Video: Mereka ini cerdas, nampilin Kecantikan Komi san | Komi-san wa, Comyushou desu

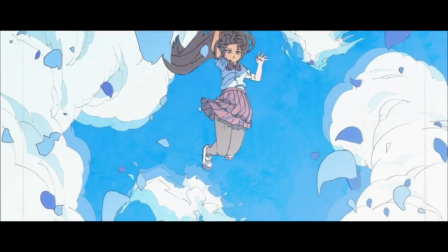0s
Salah satu scene dalam komisan yang menurut gue underappreciate
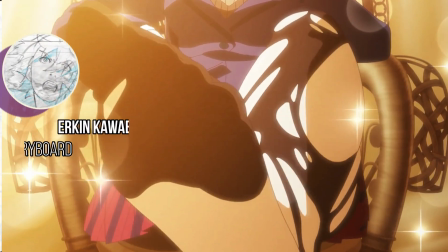5s
Dan gue berani sebut Erkin Kawabata sebagai jenius storyboard artis
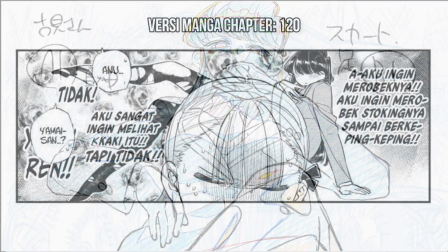10s
Karena berani ngubah visual original dari manganya Gue yakin kita sadar
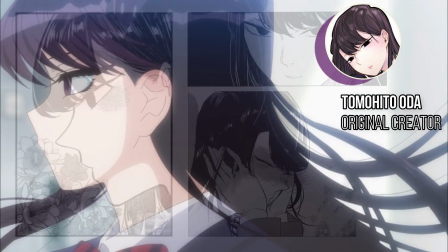14s
Gimana Oda Tomohito berusaha menggambarkan komisan Sebagai perempuan yang bener-bener
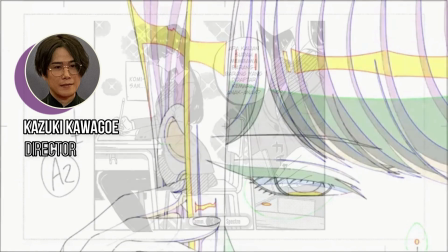19s
cantik Dan gue pikir Kozuki Kawagoi berhasil mentransfer niat kuat itu ke dalam anime
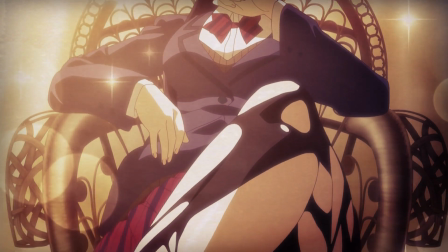24s
komisan yang dia direct Meskipun kalau kita lihat secara sepintas visual scene itu di dalam manganya sudah beneran cukup sensual dari
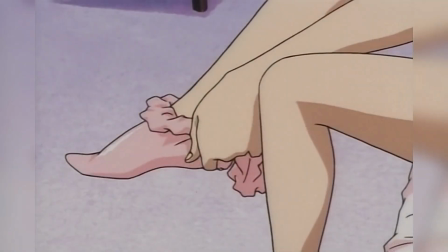32s
gimana kita bisa lihat pose kaki yang muncul disitu dan gimana kaki udah jadi simbol sensualitas sejak lama mulai dari anime,
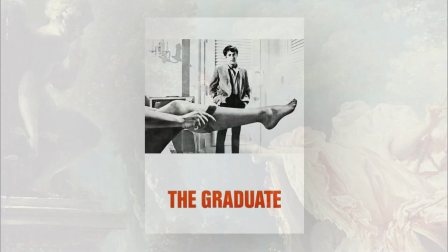41s
film, poster sampai lukisan yang dibuat hampir 300 tahun yang lalu yang diband
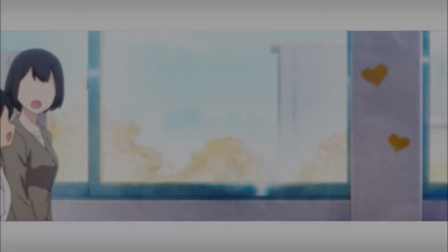46s
karena dianggap terlalu sensual tapi mungkin karena penggambaran komisan yang seharusnya lebih
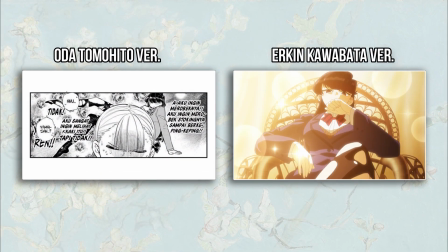51s
dari hanya sensual makanya kita bisa lihat cut dengan visual yang lebih baru yang lebih banyak
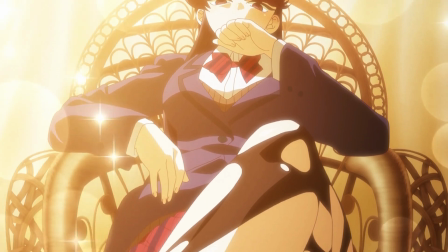56s
referensi di dalamnya Misal kita lihat dari gesture kakinya yang ngambil referensi dari ikon
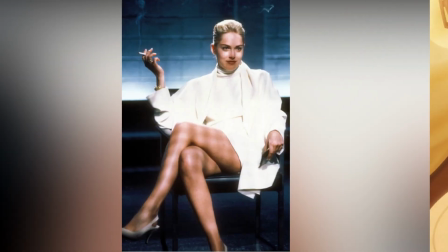62s
femme fatale 90an, Sharon Stone, dalam Basic Instinct
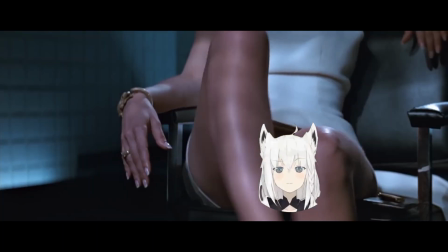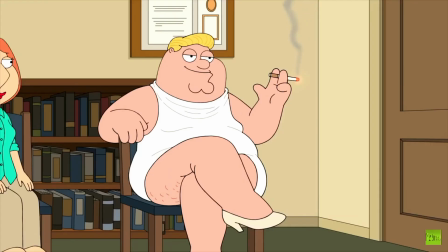71s
Yang udah jadi pop culture dalam menggambarkan sensualitas Referensi dari Sharon Stone ini ada juga di Rental Kanojo,
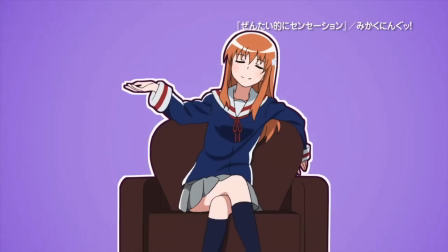79s
Kakeguri, sampai di Mikakon Indesinkoke Dan yang unik,
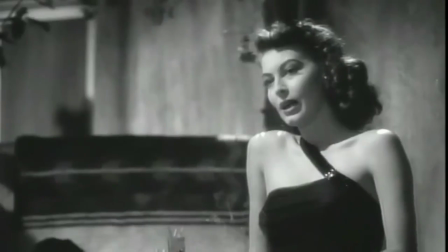83s
kalian bisa lihat karakter femme fatale lain misalnya si Kitty Collin dari The Killers Yang referensinya
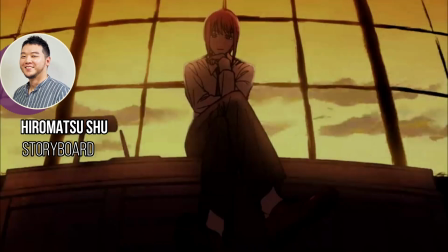89s
dipakai sama Hiromatsusu dalam menggambarkan Makima Dan gue yakin kalian tau gimana frame
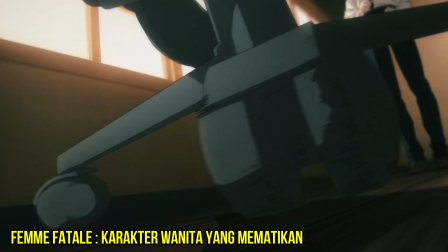94s
fatalnya si Makima ini
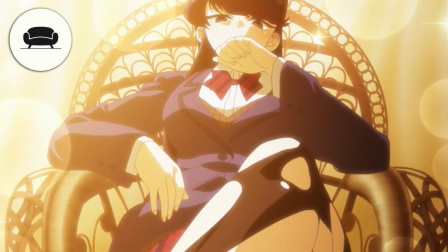98s
Dalam cut itu pemilihan propertinya pun gak main-main Kita bisa lihat disitu kesamaan antara Erkin Kawabata dengan
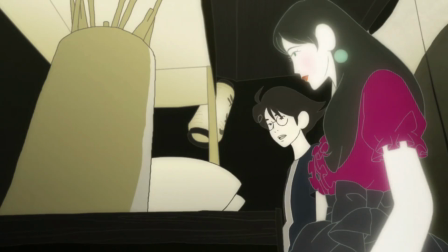105s
Michio Mihara Kalau kalian lihat The Tatami Galaxy Kalian bakalan lihat karakter perempuan cantik yang namanya Kaori
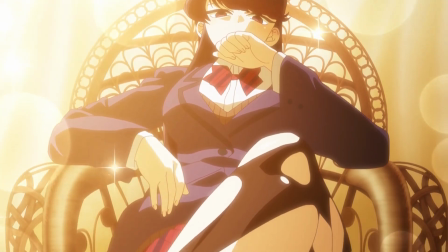115s
yang juga diperlihatkan duduk di atas kursi yang sama kursi legendaris tahun 70-an yang jadi simbol kemewahan,
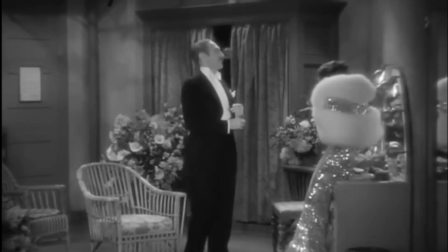123s
popularitas, dan kecantikan Peacock Chair makanya kalian bisa lihat juga artis top duduk di atasnya seperti Elizabeth Taylor,
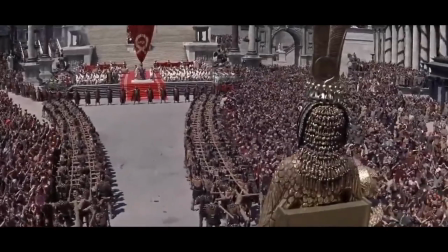130s
aktris yang dikenal dengan perannya sebagai Cleopatra Catherine Hepburn,
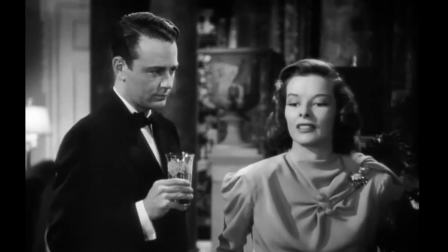135s
artis Hollywood yang tercatat 4 kali dapat Oscar dan artis sensasional Marilyn Monroe Yang secara los
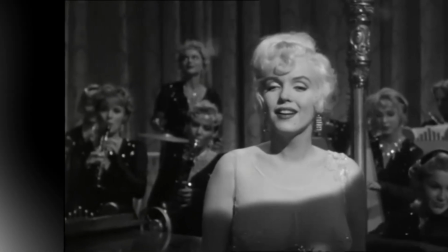141s
dianggap sebagai ikon sensualitas di era 50an Yang referensinya masih bisa kita lihat sampai sekarang
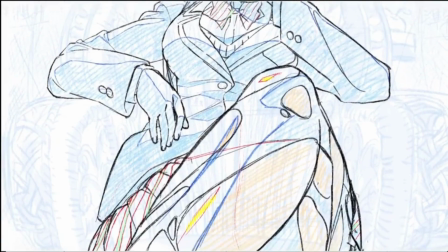150s
Selain segi gesture dan property,
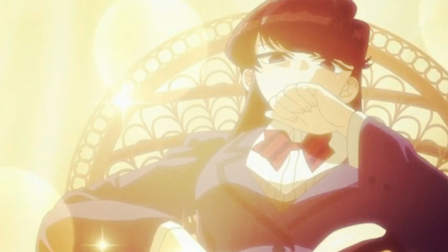152s
penggunaan lightingnya pun punya arti yang beneran mendalam Kalian bisa lihat backlight yang dipakai untuk menggambarkan kesan suci Di warna ini sering muncul dalam
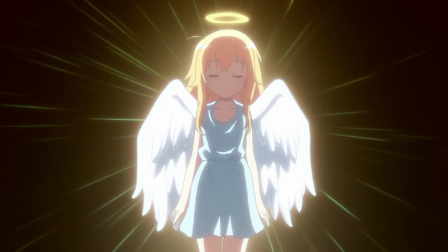160s
menggambarkan seorang dewi maupun malaikat Dan sejarah dari backlight ini pun gak main-main
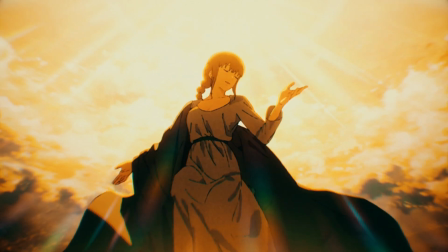166s
karena berasal dari Halo Bagian dari tradisi visual kekristenan yang dipakai sebagai
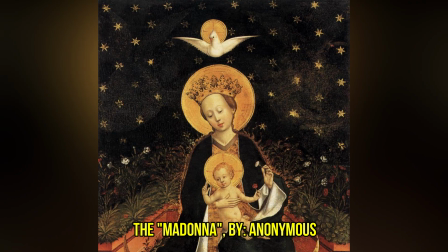170s
penanda orang-orang suci
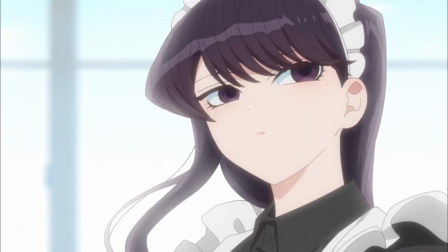174s
Dan penggunaannya pada komisan ngasih tau kita Kalau kecantikannya komisan digambarkan melampaui kecantikan manusia di Divine Beauty
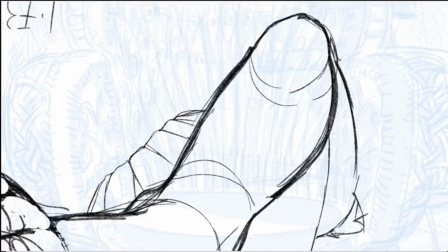186s
Dari sini tuh kita bisa tau gimana kerja kerasnya tim produksi OLM
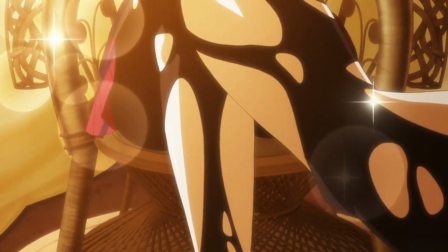191s
untuk nampilin kecantikan dari komisan Gistur kaki sebagai femme fatale,
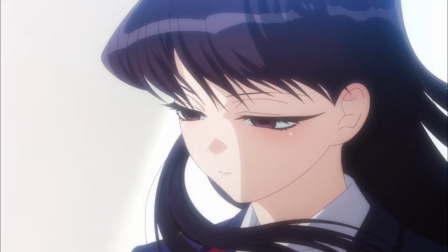195s
prop sebagai selebritis, dan lightning sebagai seorang dewi Kita bisa lihat gimana banyaknya referensi yang dipakai untuk
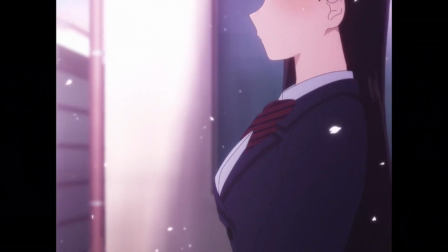203s
ngasih tau mereka yang nonton Seberapa cantik komisan sebenarnya Kalau di masa lalu,
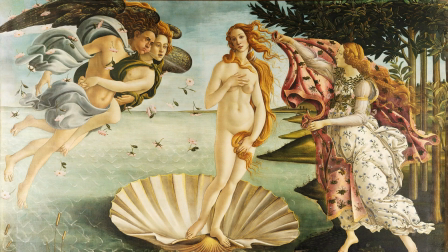209s
sebagai simbol dari kecantikan kita punya Venus di dalam lukisan Di era 70-an di dalam dunia
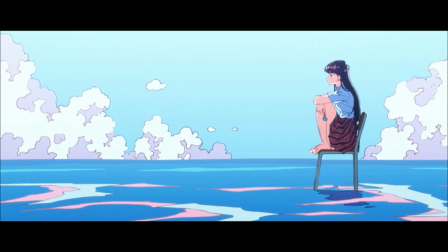215s
entertain muncul Marilyn Monroe Sekarang di dalam dunia anime dan manga kita punya komis Yoko
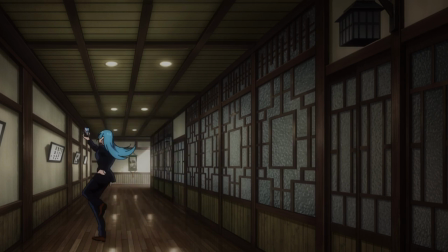221s
Sekian konten dari gue dan jangan lupa buat ikutin intelektual Wibu Buat kalian yang pengen jadi di next level Wibu